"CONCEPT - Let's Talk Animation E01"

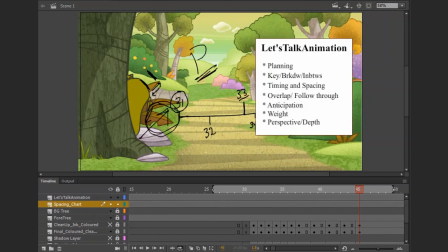(12:33)
What else are we talking about here? Um, the overlap and follow through. Yeah, this is very easy to see in the shot, because
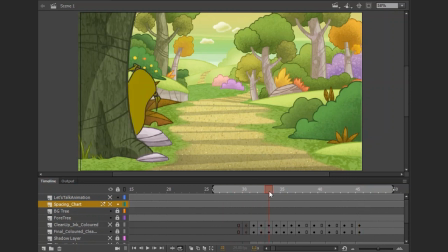(12:48)
you can see how the tied part of the flower sac moves based on the force in mind. Yeah, so I just had this feeling of, okay, if the character is going upwards,
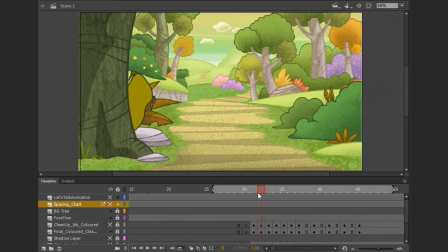(13:05)
every little weight stuff should drag behind like this. The flap here.
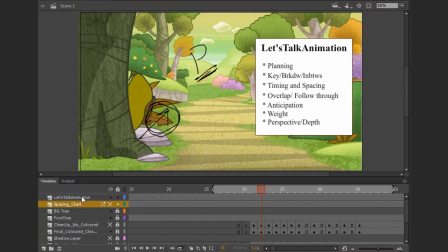(13:18)
Okay, let me hide this. Let me use this layer for it. So you can see the flap drags behind, comes up. Yeah, drags behind, comes up, down. Yeah.
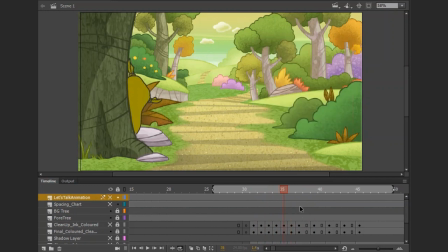(13:35)
So that's the kind of thing I wanted for the shot. That's the drag. Yes, another example that I can show you this. Um, very rough. Okay.
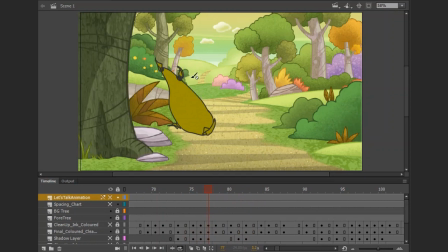(13:53)
Okay, you can see the tied part here. It's dragging behind based on the force. Okay, overlap and follow through.
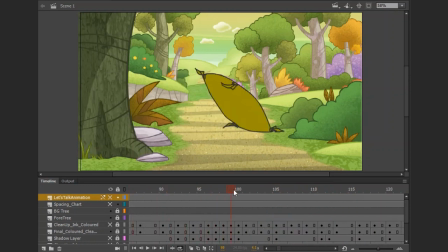(14:09)
So it's also very important, part of the principles of animation. Yeah, this is a kind of follow through too, as a result of the weight, and we will talk about that later on.
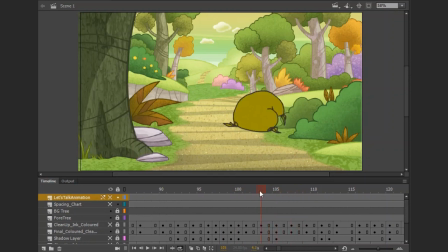(14:23)
It continues in that line of action and bends forward to soak in the force, yeah, before settling back into position.
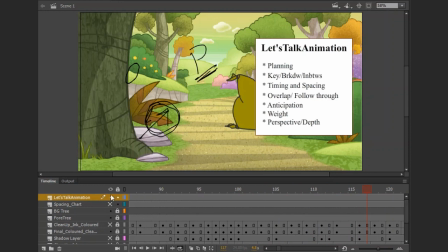(14:32)
So that's that. Talking about anticipation next. So everybody does anticipate when preparing for an action.
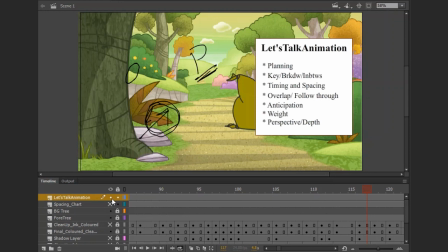(14:46)
Okay, things doesn't just happen that way. I don't talk much on anticipation because most people already know what the concept is all about.
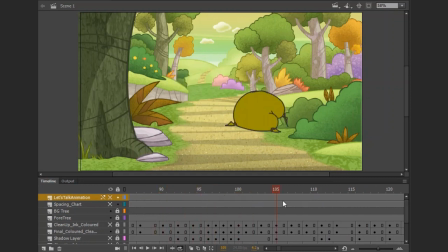(14:55)
This video is not for those that never heard of animation before. It's just for animation wannabes,
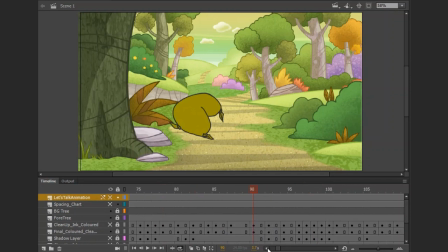(15:08)
and the pros already. So I won't really dwell much time explaining some of these things because there are things you can get anyway. Okay, so for this flower sac to jump or take another bounce,
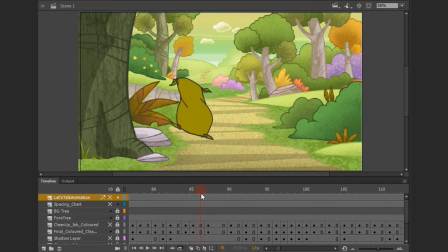(15:24)
I made it anticipate that bounce, which is squatting and boom. Okay, so squatting and boom, squatting and boom. So that's just the anticipation.
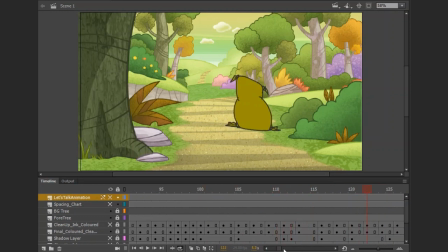(15:40)
And I think I added another anticipation here for the final bounce. Not sure. Let's see if I have that. Okay, yeah. This is another anticipation. Squat, then boom. Okay, squat, then boom.
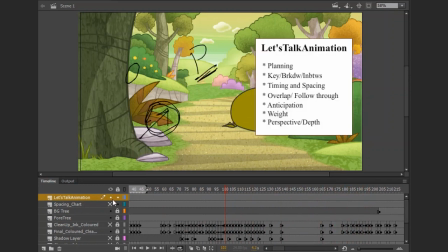(15:59)
So that's that about anticipation. Then we have weight.
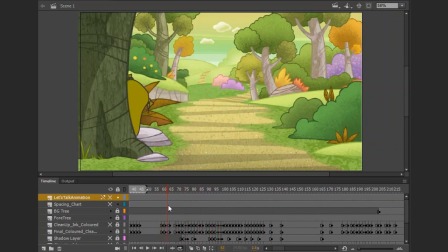(16:04)
Yeah, quickly. The weight is just me playing around with my timing to convey that sense of weight, because I believe for heavy objects they spend less time in the air, yeah, as a result of gravity.
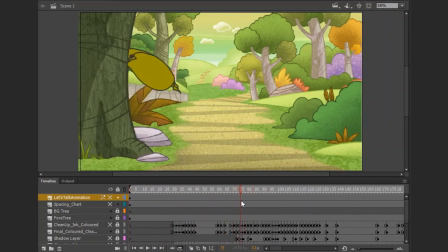(16:23)
So I just had to play around with the spacing. You can see spend lesser time in air but more time, and here with a drag, more like a pot belly kind of shape here for it.